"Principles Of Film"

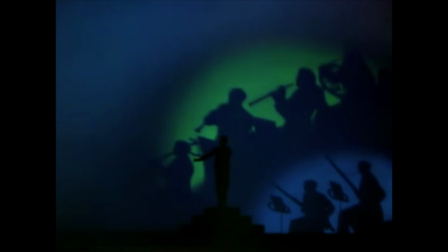In any field there are laws, regulations, a course of actions to follow.
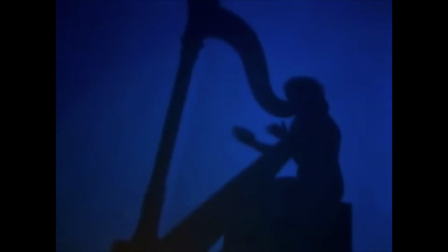But in art there are standards, a framework which the artist is free to follow, or not.
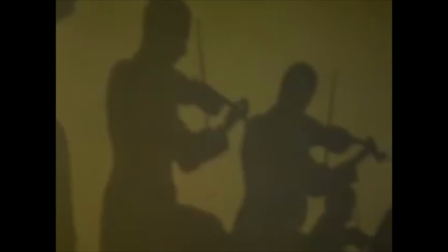However, out of this context, it must first know the standards it supports.
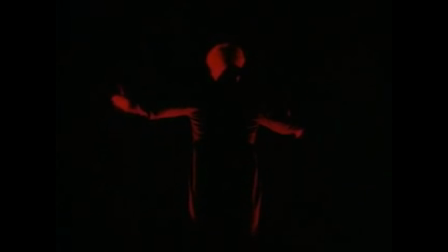In other words, the filmmaker has to know the rules before he breaks them. These are basic rules which we will discuss today,
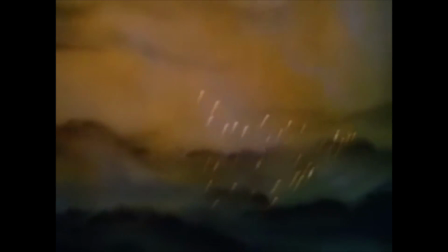guidelines which make the filmmaker, who knows them, an artist when he voluntarily breaks them.
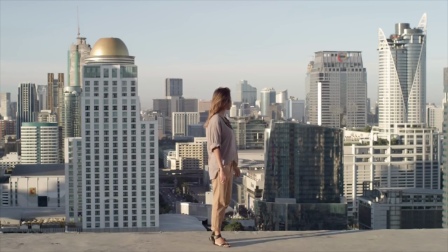Firstly, the framework, all that is visible in the image. Several shots used depending on what the filmmaker wants to show.
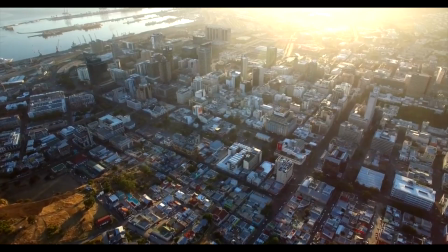Extreme wide shot, usually the first shot of a new scene to show the audience where the action is taking place.
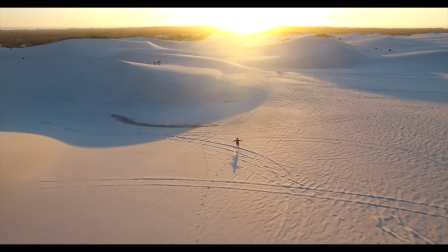Second, wide shot, to focus on a part of the action or setting while retaining an overview.
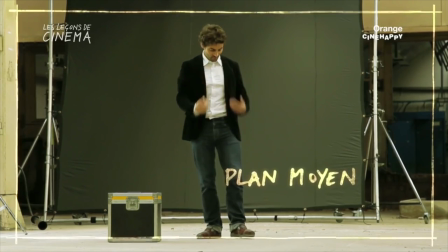Long shot, help to discover the characters from head to toe. Medium shot, expressions become visible.
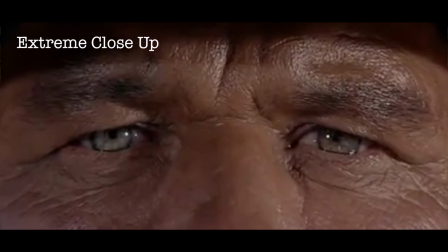Medium close shot, close up and extreme close up. The framing is not done randomly.
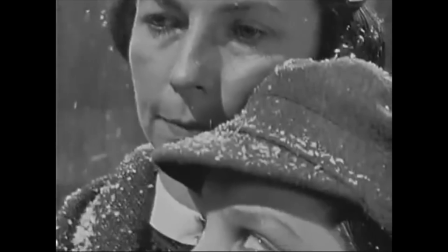These shot values have a specific purpose to enhance the story.
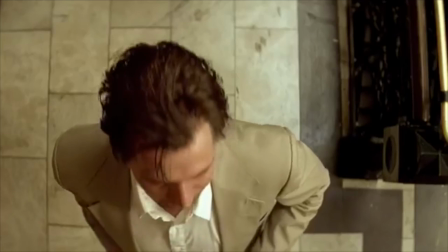Similarly, the composition of the picture is not random. As Edgar Degas said, nothing in art should resemble an accident, not even movement.
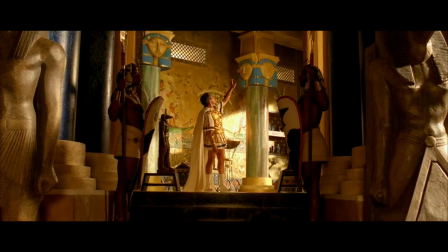The composition of the image is done by taking certain rules into account. The most important of all is the rule of thirds. By dividing the image into thirds in width and height, 4 lines of force and thus 9 areas in the image are created.
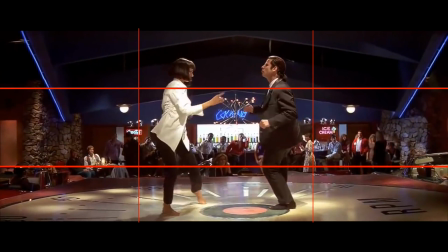These lines are used in the composition of the image and they help the filmmaker to direct the eyes of the viewer around the frame.
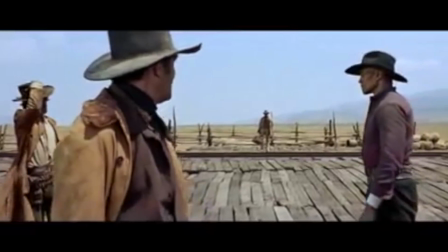In this scene of Once Upon a Time in the West,
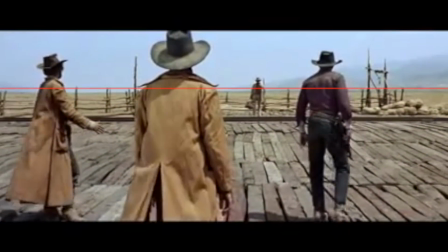the skyline falls perfectly on the horizontal line of the first third top of the image.
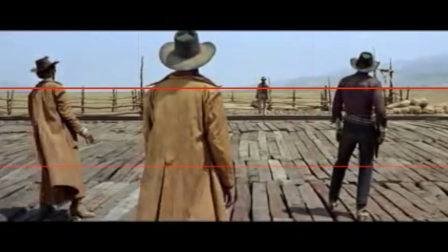Each character is placed in a third of the image. The main character, played by Charles Bronson, a reduced sized image and sharing the central space with the most imposing villain in the picture.
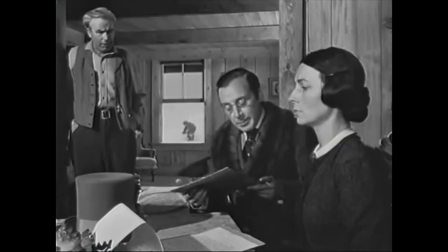The image can also be cut diagonally, so that it guides the viewer.
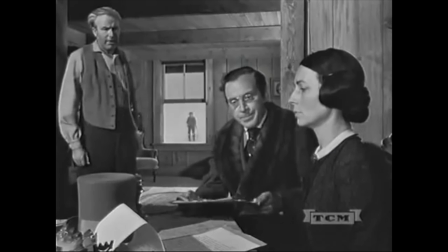For example, in this scene of Citizen Kane,
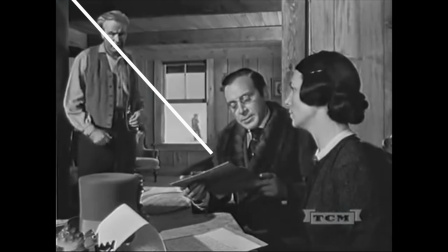the father standing looking at the documents of the sale of his son that the mother signed,
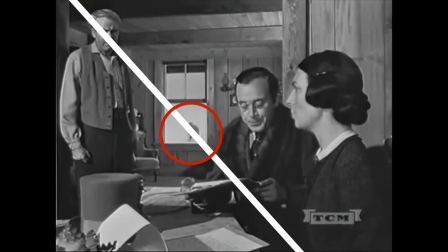and in the middle of the diagonal we perceive the boy outside. The composition of this picture sums up the current action by one look.
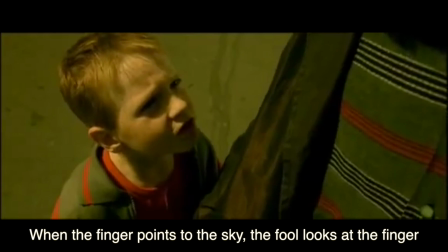Monsieur, quand le doigt montre le ciel, l'imbécile regarde le doigt.
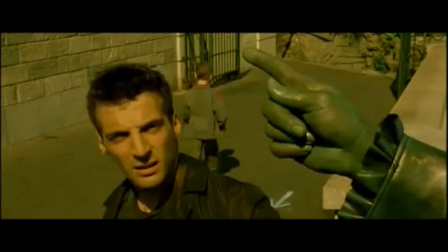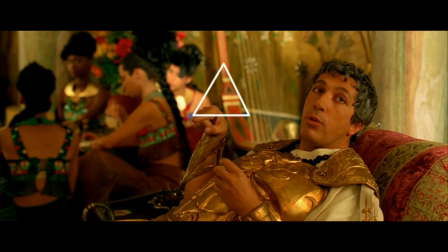Everything is important in the composition of the frame, even the space.
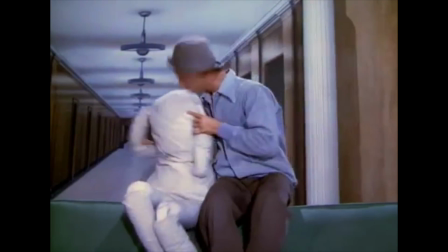Space is the place of the future or the past, leaving a space for a sudden action, a landscape or a character who will enter the frame.
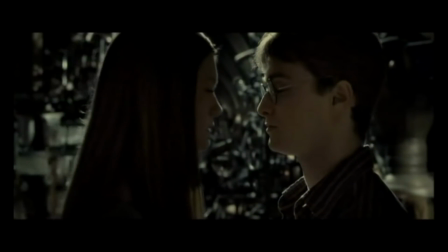Space is also an actor of the composition. We do not waste space unnecessarily, only consciously.
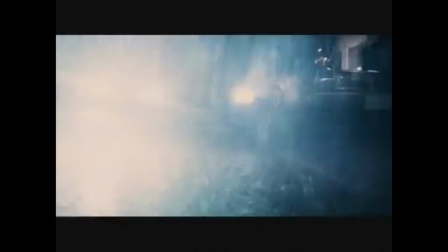After framing and composition is set, think light. A basic technique for illuminating a character is 3-point lighting.
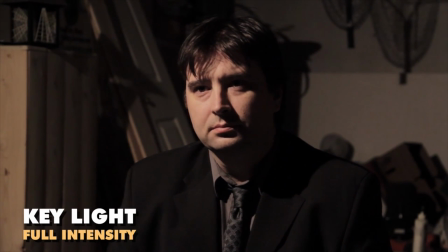The first and most important light is the key light.
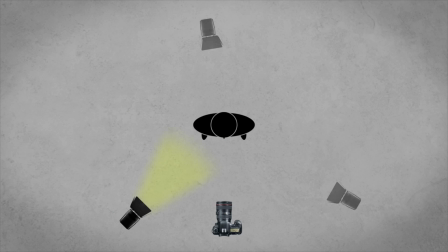Like the name suggests, this light is vital when establishing the overall lighting for the scene.
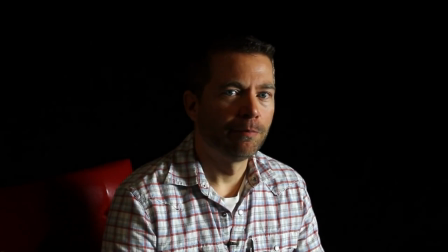It should have the most intensity out of the 3 lights and should highlight the form and dimension of the subject.
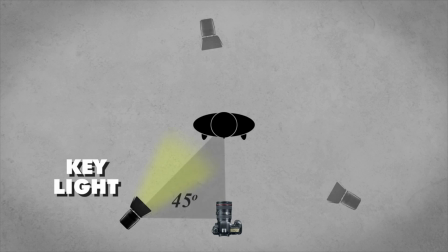The key light is typically set up to the right of the camera at a 45-degree angle.
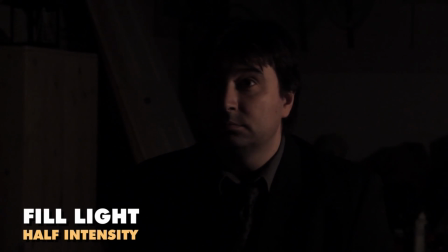Once the key light has been properly set up, then the fill light should be created.
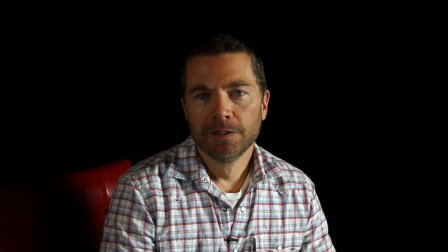The fill light's purpose is to fill in the deep shadows that are inevitably cast onto the subject by the key light.
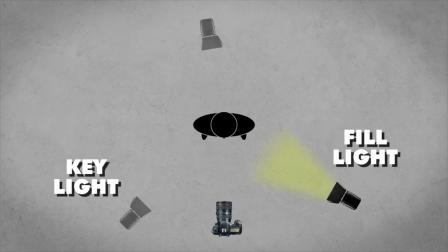The fill light is usually set up on the opposite side of the key light. The last spotlight used is the backlight. This has the least light intensity because it is typically placed directly behind the subject, facing the camera.
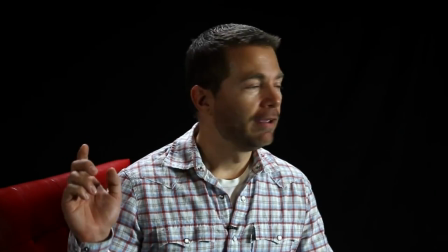The backlight's purpose is to add a very slight glow to the back of the character.
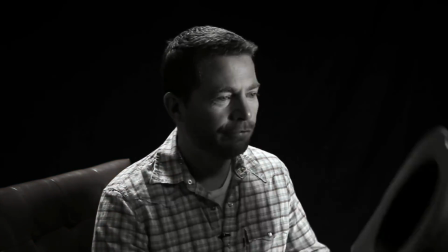However, the filmmaker can choose the mood he wants by manipulating the 3 lights.
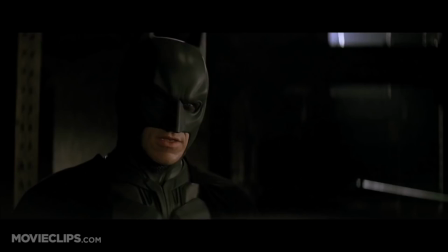Scary, happy, mysterious, or even tragic.
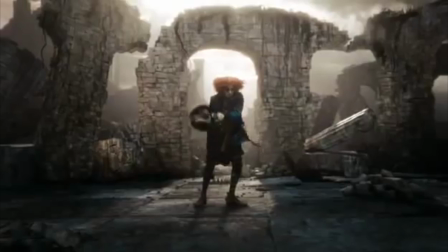To play with contrasts and give a special mood to an image, there are also other techniques, such as high-key and low-key light.
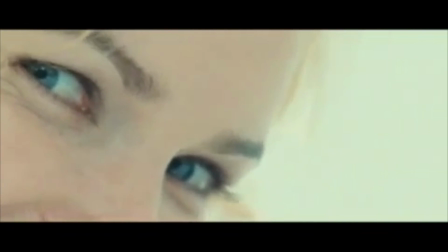When using a high-key light, we note 2 things. First, the image is bright, needed to create an image high-key.
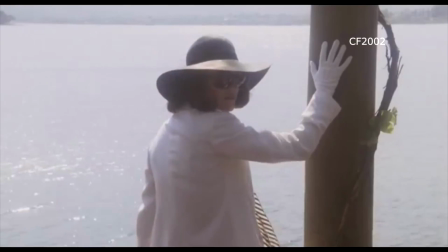Define the levels of exposure to high values, being careful not to overexpose the image.
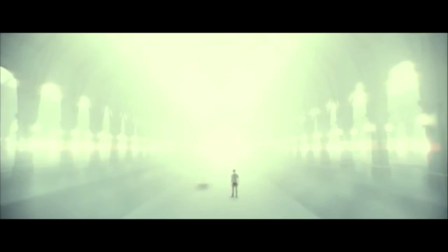Secondly, lack of contrast. The effect of the light tones in the images can be seen in this scene from Harry Potter.
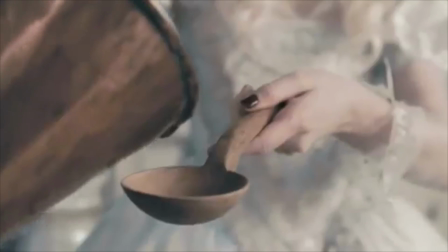High-key images brings positive emotions, like here in Alice in Wonderland, who has just arrived at the castle of the White Queen.
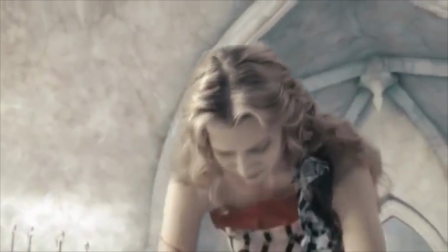The image's brightness represents calmness, kindness, and sense of security emanating from the White Queen.
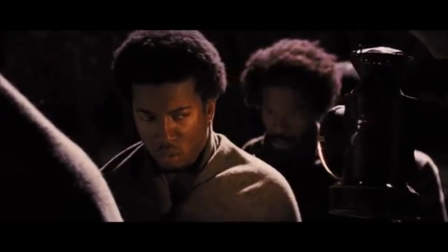Conversely, the low-key images are darker. Black is the main color, and the contours are accentuated.
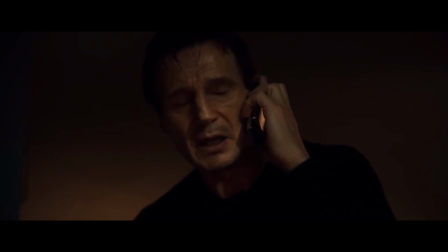Low-key images are notable for their contrasts, as in Catwoman.
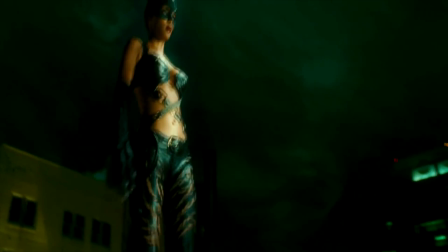Contrasts underscore the sensuality and support the ambiguity between good and evil of the main character.
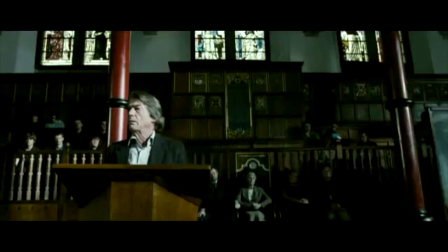The low-key image makes for a dramatic or tense atmosphere.
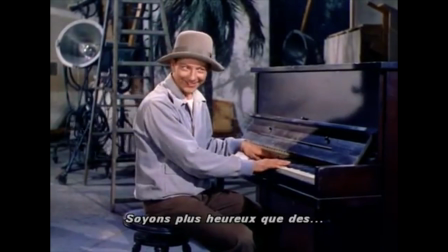Finally, the mise en scène, a French word literally meaning put on stage.
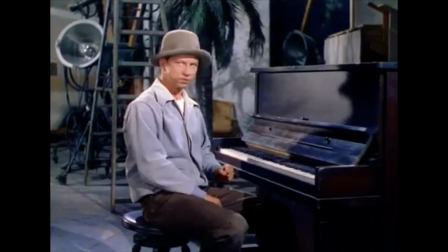The mise en scène is the arrangement of all the details that will make a banal scene an interesting scene.
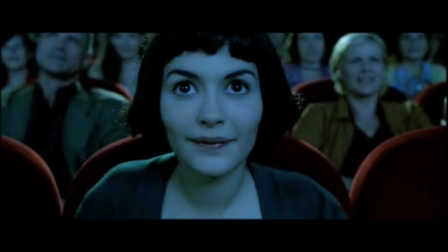Makeup, costumes, actors' expressions, props, lights, decors, etc., etc., etc.
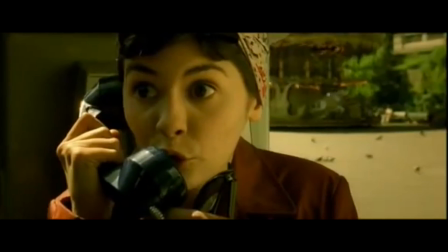In other words, mise en scène describes the stuff in the frame and the way it is shown and arranged.
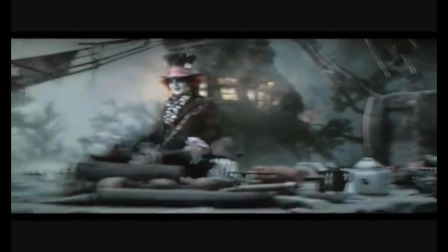For example, in this scene of Alice in Wonderland,
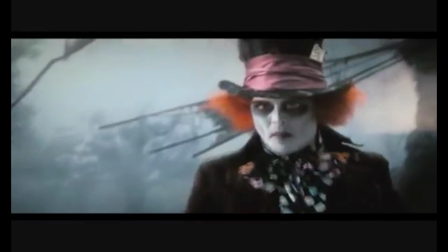changing the makeup of Mad Hatter is gradually supporting the rise of his anger until he calms down again.
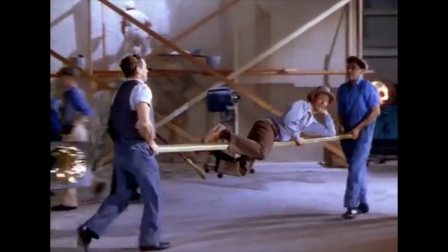The director is in charge of deciding what goes where, when and how.
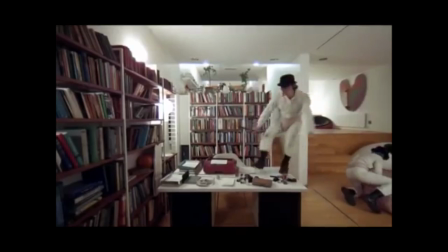In some instances, the mise en scène is designed to evoke emotions that permeate the whole movie.
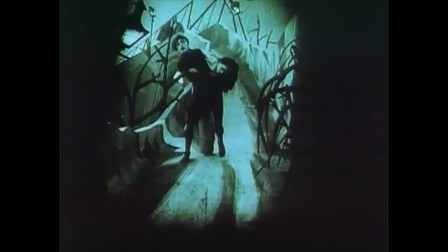For example, in the German expressionist film, The Cabinet of Dr. Caligari,
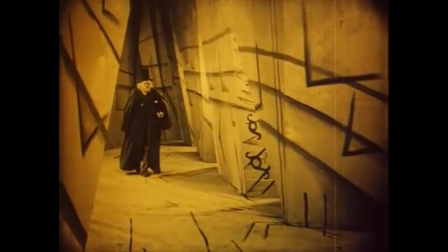distorted shapes and claustrophobic scenery are implemented to disturb the audience and enhance the horror.
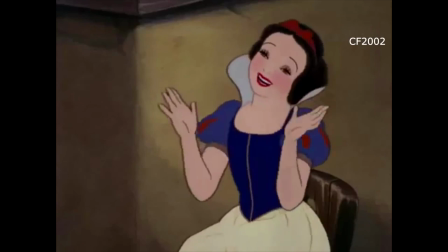These principles of filming are known by all filmmakers.
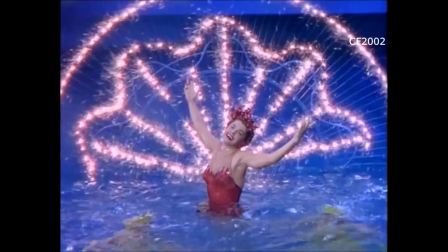But not all of them respect these principles because they know there is no art without artists.
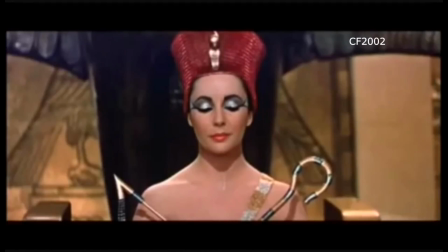A perfect technician may never be an artist, while an artist may become a technician to improve on his art.